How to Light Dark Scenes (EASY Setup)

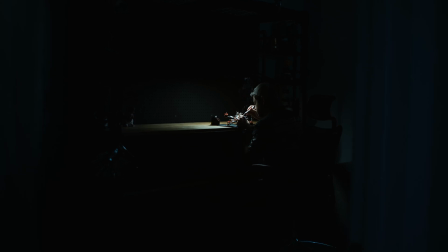[0:00]
Every cinematic scene has a story, and every story starts somewhere. Today we're breaking down how I lit, shot, and refined a simple cinematic scene in my office.
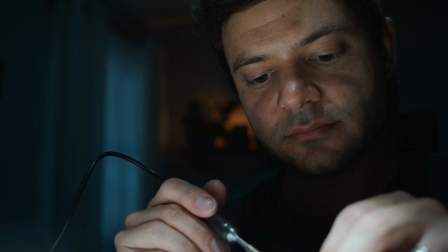[0:09]
This series of videos isn't about fancy gear or having a Hollywood-sized crew.
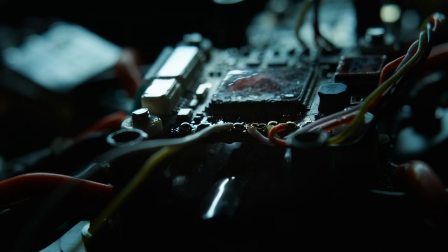[0:14]
It's about taking small, intentional steps to elevate your work with simple tools. This is where we ended up, but this is where we started. A blank slate with nothing but a desk lamp lighting the scene. So let's break it down.
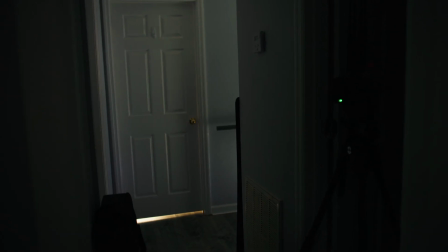[0:33]
The first thing I did was assess the natural ambient light. This shot was taken in the middle of the day, and behind camera is a bedroom with tons of natural sunlight.
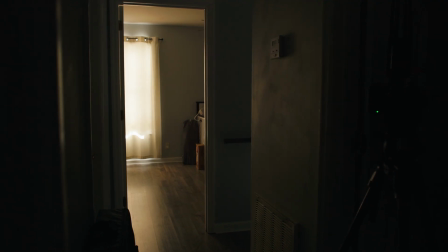[0:42]
So I simply opened the door to see if that ambient light would be enough to light this door frame here.
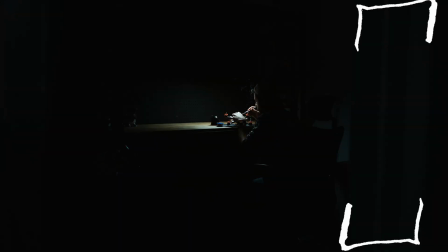[0:48]
It looked okay, but the warm color from the curtains wasn't working for the moonlight vibe that I wanted. Plus, they were cutting too much light. So I decided to open the curtains to reduce the warmth as well as increase the overall exposure. But then it happened. It was time for my son to take a nap in that room, so I shut that door and opened up another one right next to it.
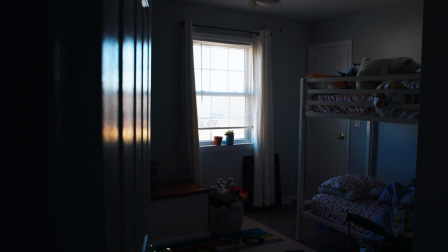[1:10]
With the curtains and blinds open, a lot of natural light spilled into this hallway, bounced off the wall, and onto the door frame.
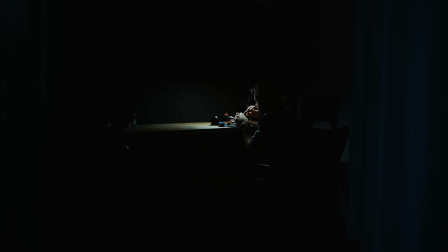[1:18]
As a bonus, the walls in this house are kind of like a baby blue color, which added to this nice blue moonlight. At this point, the scene looked decent, but it still felt like I was in a dark room with no windows. Nobody likes to be in a dark void, so I wanted to fix that.
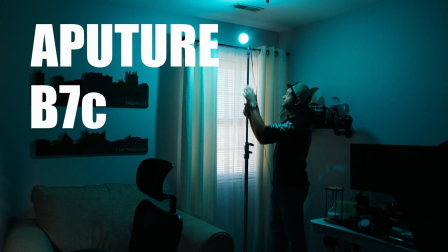[1:36]
The first thing I tried was placing an aperture B7C in the corner by the window and pointed it directly at me.
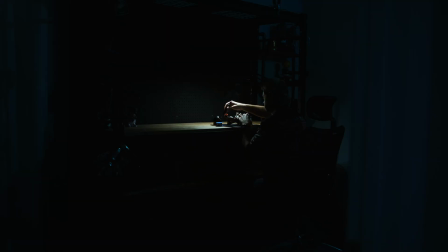[1:43]
It was close to the look I was shooting for, but the light was too directional and overall it just looked fake.
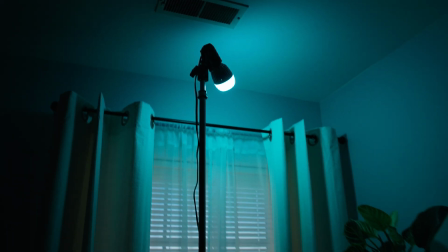[1:50]
So I turned the light in the opposite direction to bounce off the wall and the ceiling.
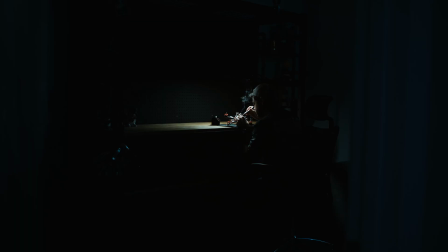[1:55]
This softened the light, brought down the intensity, and gave the room a natural looking moonlight glow.
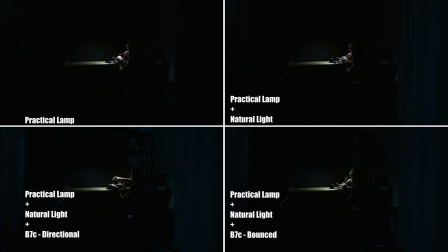Moving on to the medium close-up, I once again started by assessing the ambient light in the room.
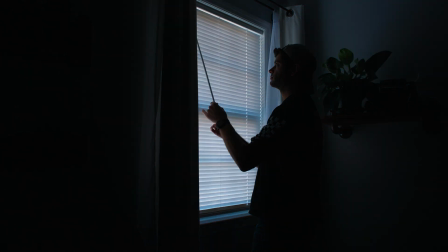[2:22]
Seeing as this is a night scene, I closed the blinds to this window and pulled the sheer curtains closed.
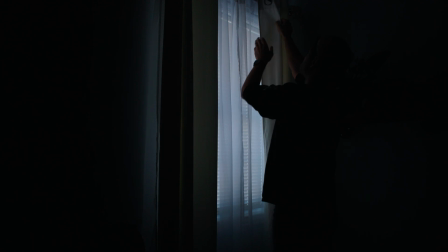[2:29]
So this is how we're starting.
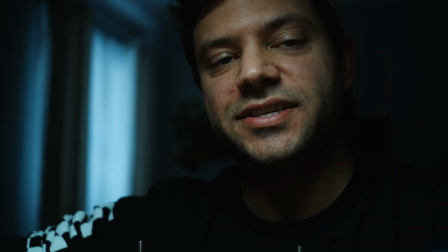[2:32]
I don't really like this key light, which is the little desk lamp, but we're gonna keep it on as of right now. That way we have some sort of light on my face to see what we're doing. And we're gonna work in the background.
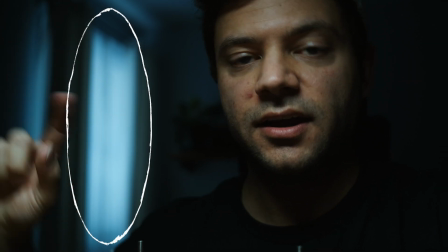[2:43]
So first, this window right there, I want it to feel like nighttime, and it's too bright.
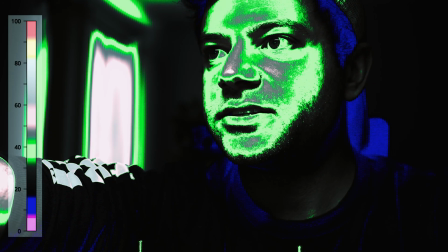[2:49]
Like looking at the false color, it's brighter than I am.
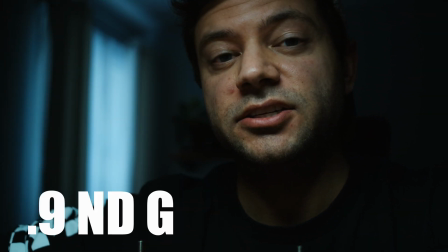[2:53]
So we're going to bring that down with a 0.9 ND gel, see what that does, and maybe double up, I don't know.
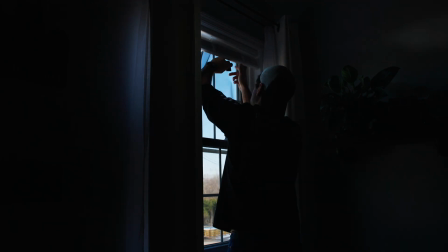[3:00]
And then we'll go from there. Now, this is the ghetto way to apply gels to a window, but it's just me in my office.
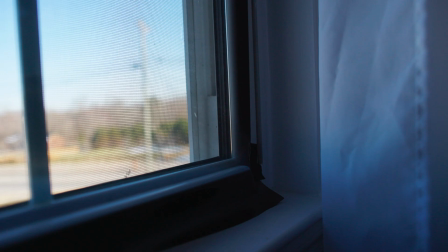[3:07]
This isn't a professional shoot, so that's how we do. If you also want to do a ghetto fabulous job like this,
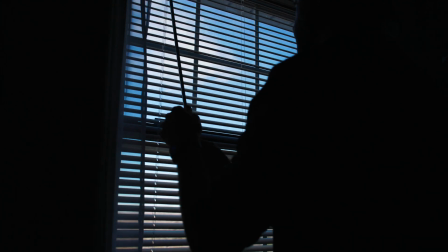[3:14]
you have to make sure to prevent these little pockets of light from sticking out from the sides of the gel, especially if your goal is a night scene.
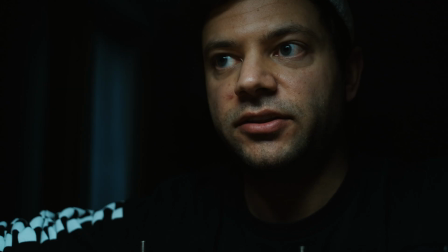[3:22]
Okay, before I even do the next take, I can already tell that the light is now a little too dark. Super easy fix. All I have to do is open the blinds just a little more, just to let some more light in, and then we will work on an edge light.
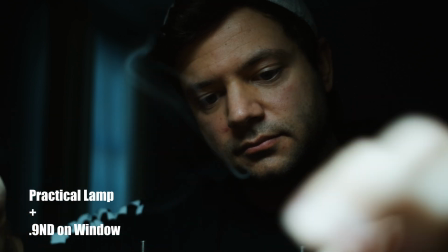[3:38]
And simply opening the blinds a little more gave me what I was looking for. With that done, it was time to add some moonlight into the room, and this light is also going to act as our edge light. And this is going to pull me from the background, especially since I'm wearing a black shirt in this scene. But wearing a black shirt was intentional to show you how big of a difference it makes to add an edge light for a scene. And I know that sounds like I'm lying, but I actually did do this on purpose, I promise.
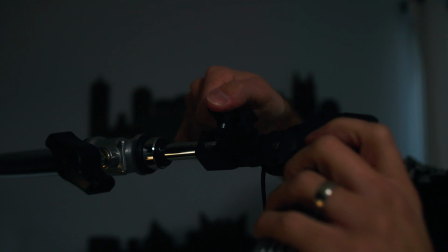[4:05]
For this light, I took an aperture B7C with an AC adapter and boomed it behind and over top of me.
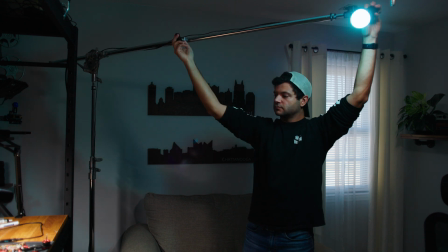[4:11]
Setting it to 5600 Kelvin didn't quite give me that blue moonlight I was looking for, so I used a desaturated cyan color.
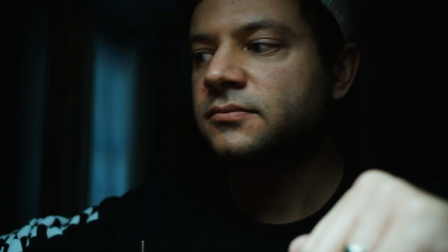[4:18]
Okay, so here we have our edge light. It is a B7C, right now it's at 57%. I'm gonna throw it to 100, see what it looks like. Let's see.
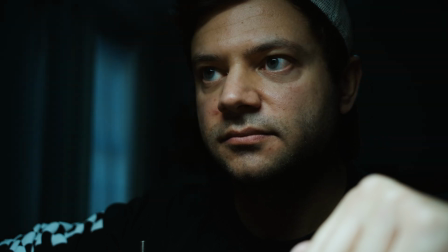[4:34]
Let's go to 75. Okay, so let's try that and see what that looks like.
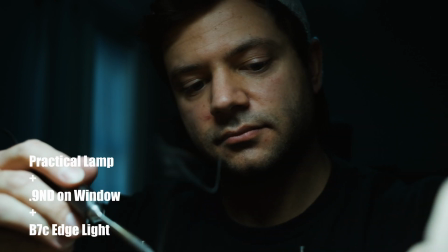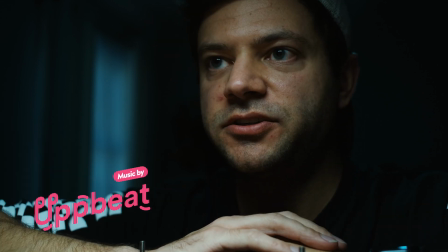[4:48]
So I think we're gonna keep it. Let's move on to, you can't see it because it's too dark, but there's a little shelf over here,
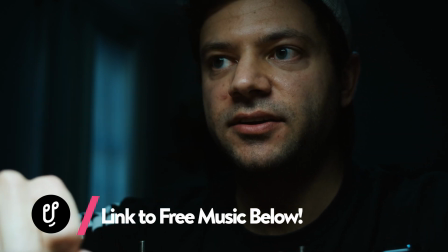[4:54]
and I want to throw a light back behind the plants, and there's a little Polaroid camera back there. yeah,
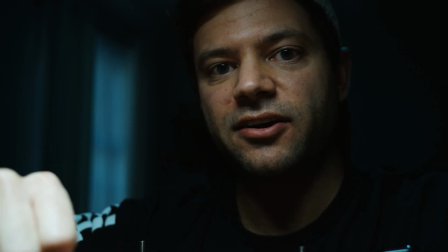[4:59]
let's add a little texture of light in the background. So For this, I took yet another B7C.
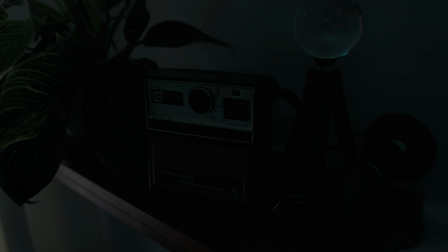[5:04]
I've been on a B7C kick lately, and placed it behind the plant and the camera on the shelf. The intensity was set to 50%, and to contrast the cool moonlight, I set it to 2700 Kelvin.
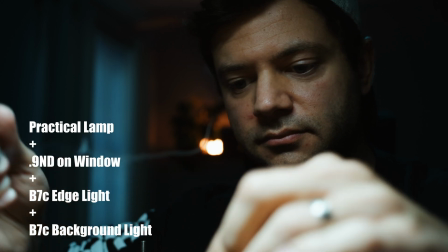[5:21]
I like the way this looks, but there's a glaring issue. We have a giant hotspot where you can see the light.
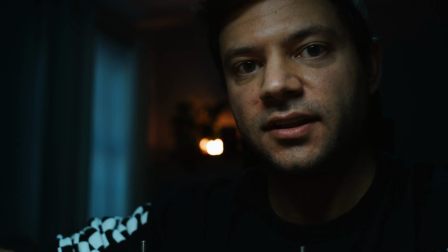[5:27]
What I'm going to do is take a small little piece of cinefoil, place it in front of the light, and that way we still have the light going on either side of the bookshelf, spilling out and then spilling out the top as well. So let's try that, just so you can see it, because it's way too dark for the camera back there.
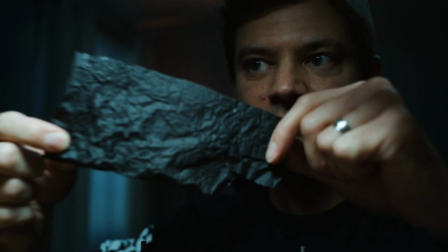[5:42]
It's just this tiny little piece of cinefoil.
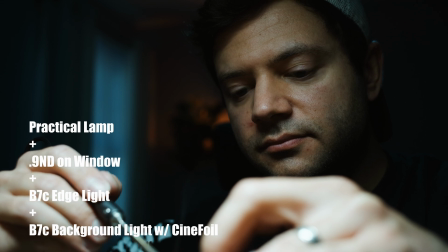[5:50]
After adding the cinefoil, you can see that hotspot is completely gone now.
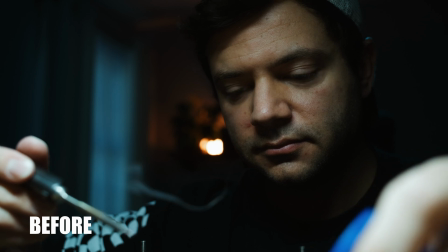[5:54]
And if we look at a before and after, you'll also notice that the cinefoil brought down the overall brightness of the light,
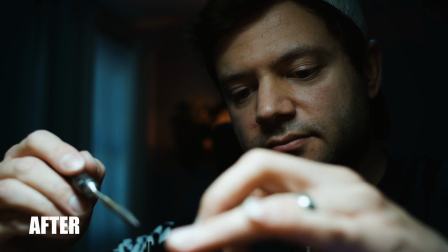[6:00]
but I still like the way it looked, so I left it as is. To finish this shot, we just have to fix the key light.
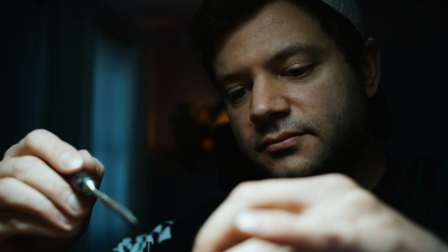[6:07]
I wasn't happy with the way the desk lamp looked. Also, after reviewing the footage, it has a green tint to it. So I decided on a skip bounce off the table, using an aperture 300D and a snoot attachment.
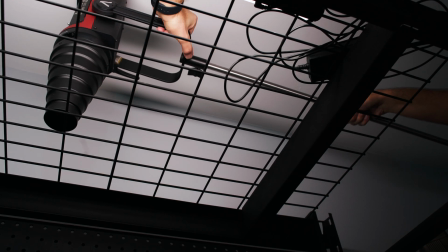[6:20]
I boomed it over top of the desk and had it shooting down through this wire grate at the top. Using a snoot also contained the light more, so it wasn't spilling throughout the room as much.
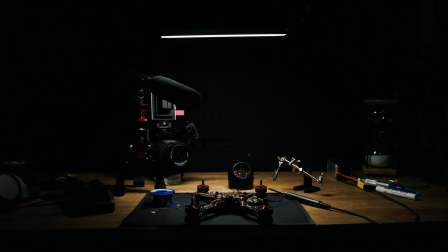[6:30]
Here's a comparison so you can see the difference with the desk light and then with the snoot. And swapping out the light gives us this. And it's way worse.
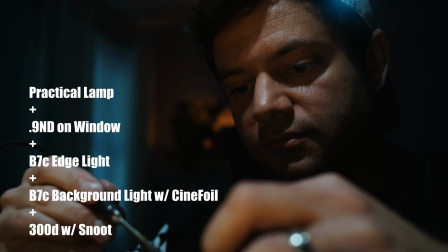[6:41]
It's okay, that happens sometimes, but I can see the ingredients of what I'm looking for, so stick with me here.
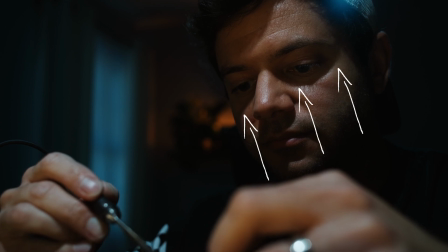[6:47]
I want to eliminate the dark circles under my eyes, and I need to bring up the overall exposure on my face.
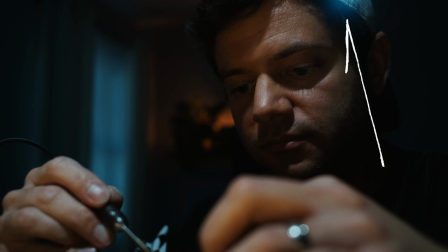[6:54]
Also, side note, I thought this blue light was a lens flare from the 300D,
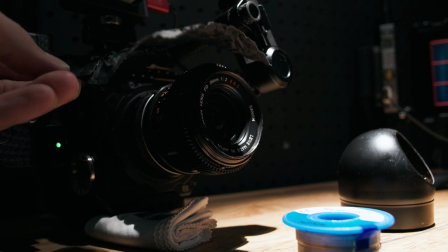[6:58]
but it turns out I accidentally moved the edge light closer into the frame, and that's where that flare is coming from,
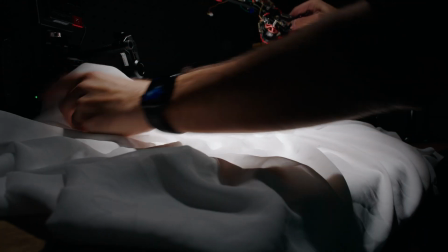[7:04]
so easy fix. Anyways, I decided to take some scrap muslin and place it on the table as a bounce.
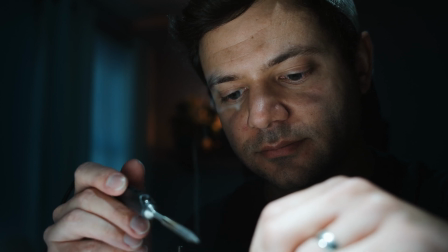[7:11]
This gives us a dramatically different look. Just look at this before and after.
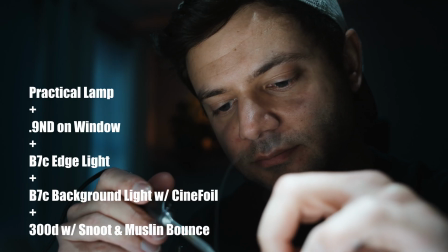[7:18]
As crazy. It didn't completely solve the issue of the circles under my eyes, but I'll show you what I did to fix that in just a second. And here's our final image.
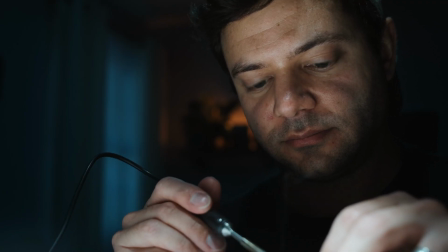[7:30]
Now, to fix the dark circles under my eyes, all I had to do was scoot my chair and my whole body back and make sure my head was down.
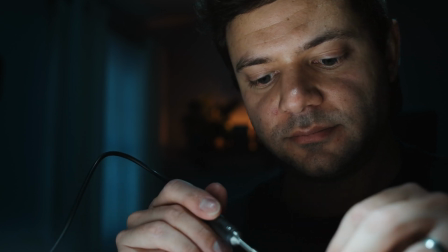[7:37]
This kept the light even across my face, and scooting back also reduced the peaking on my hands, which was a nice bonus.
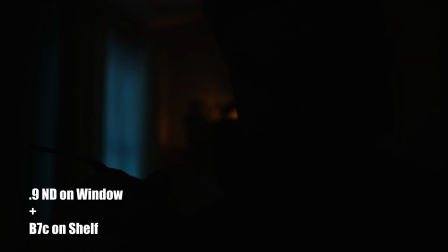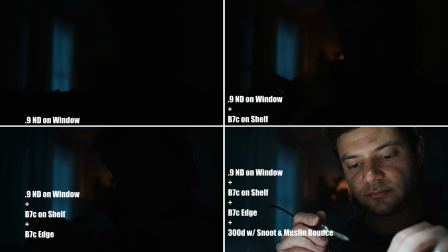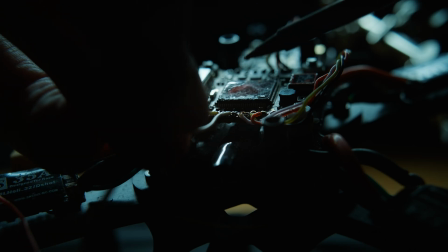[7:57]
Finally, we move into the close-up of the drone. This shot was deceptively simple, yet incredibly frustrating.
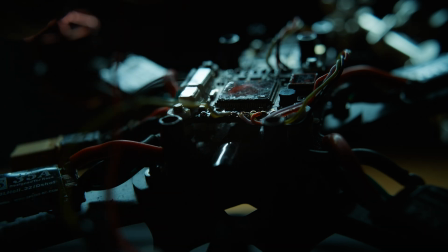[8:05]
I don't own a macro lens, so I improvised and used a +4 macro filter on my 35mm lens.